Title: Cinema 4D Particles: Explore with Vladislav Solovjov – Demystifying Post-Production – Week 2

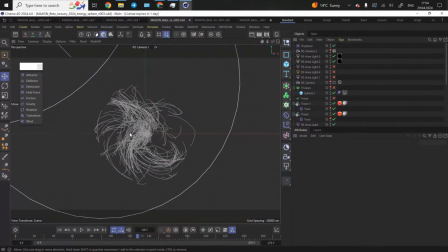Also, the first shots we could see in the trailer, where we had this beautiful, like the snow globe there, like the sphere with the little,
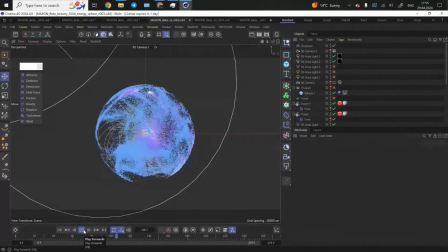like a kind of universe, like a Big Bang happening inside the sphere. This is what we had. So in this scene, I had 3 different particle groups.
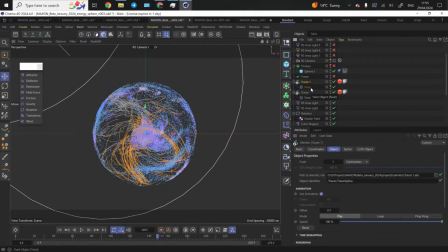And also I had the tracer, like I mentioned, before, maybe 15 minutes before. I also baked a couple of tracers here as Alembic files. But we would like to just take a look at the particles.
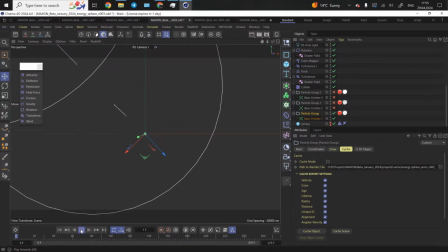I would like to show you just the creative process. So I want to make
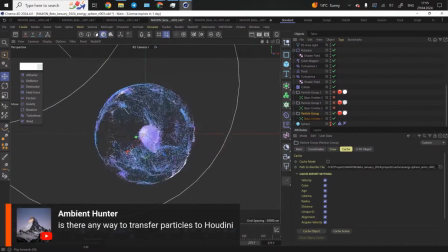various layers in our My Particle Summation, where I would have the main particle summation happen like this.
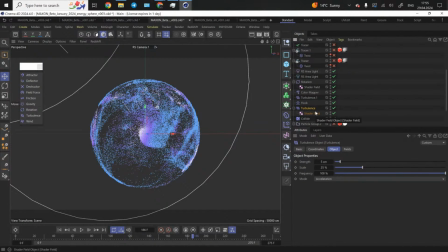Here I use the Turbulence, my favorites, one of the favorites. Like, you just drop the Turbulence, everything just looks beautiful here. I had 2 Turbulence effectors. One has a smaller radius, the scale. Another one has bigger one. And also I combine those with different strength.
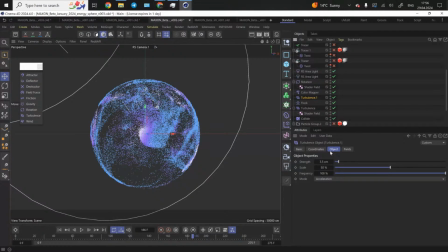So let's imagine if we had the simulation with one single turbulence, you would have one scale of your noise pattern. And how you can actually bring a bit more fidelity in your simulation is just by applying one more
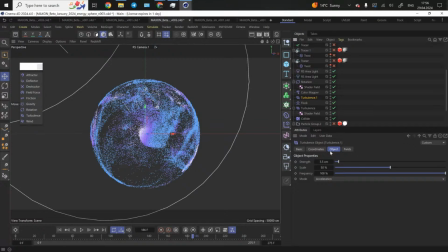turbulence, either decreasing the scale of it or increasing, and also the strength. It's all about your about you experimenting. Just you try to play with Cineversity and see what else you can achieve here.
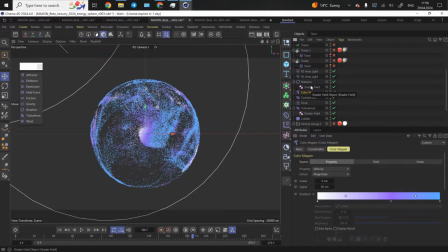Another thing, I had the color mapper. The color mapper yet again was connected to the velocity. So as soon as the particles reach the higher speeds, they start having like the blue color. When the particles slow down and starts just dissipating, we had like the white color.
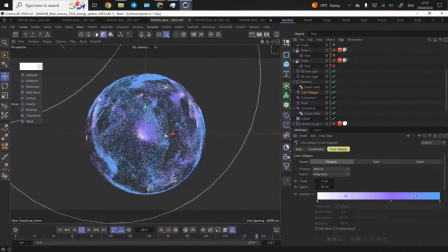And it's like the ever-changing animation, because the simulation
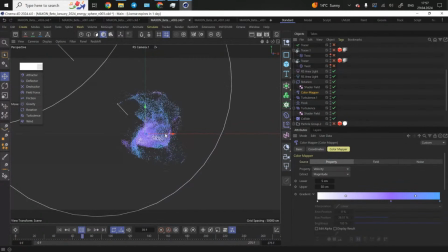what's happening since the very beginning of the timeline until the very end. This is the movement I had here. But I decided to also drop one more layer. So if I run the simulation from the beginning one more time, I had one more layer here.
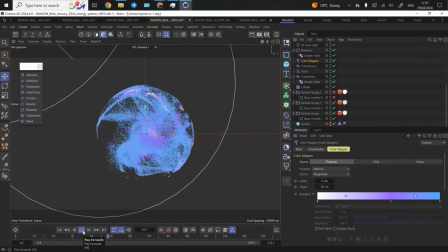So basically just multiplying yet again and again, just bringing more and more layers.
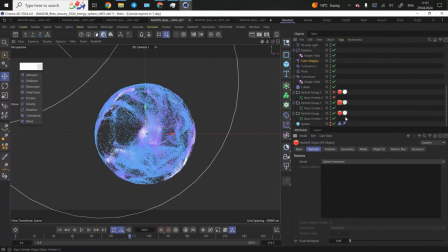And also my particles here had like different scale. So one particle group was a bit bigger, but had fewer particles. This is the one I used for my trails. So the tracer was connected to this particle group.
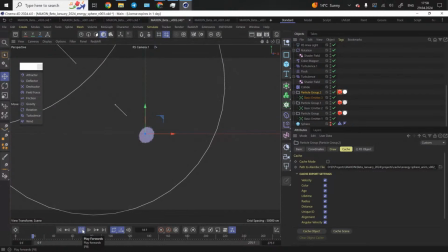And this is how it looks. So we start simulating that. Nice.
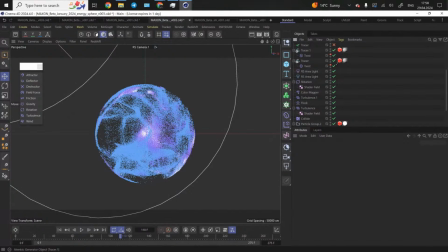Looking good. And these tracers, one tracer was baked as Alembic from the parent tracer objects.
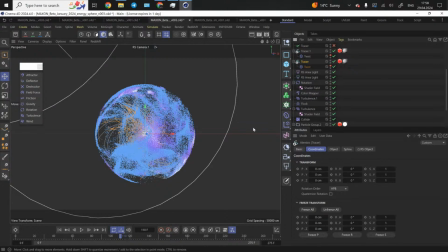Another one, I basically just duplicated that to bring a bit more density. I know it's a bit lame, just the work I did it, but sometimes this is how I work.
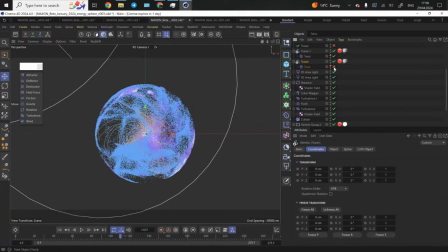I can just what I also did here, I also brought the twist modifier.
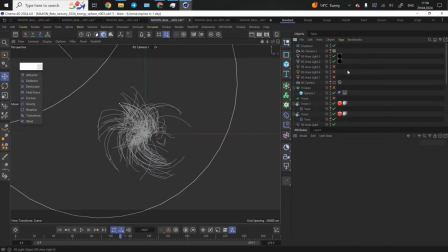So if I turn this off, you'll see the original trace object. Let me show you. So this is how it looked at the very beginning.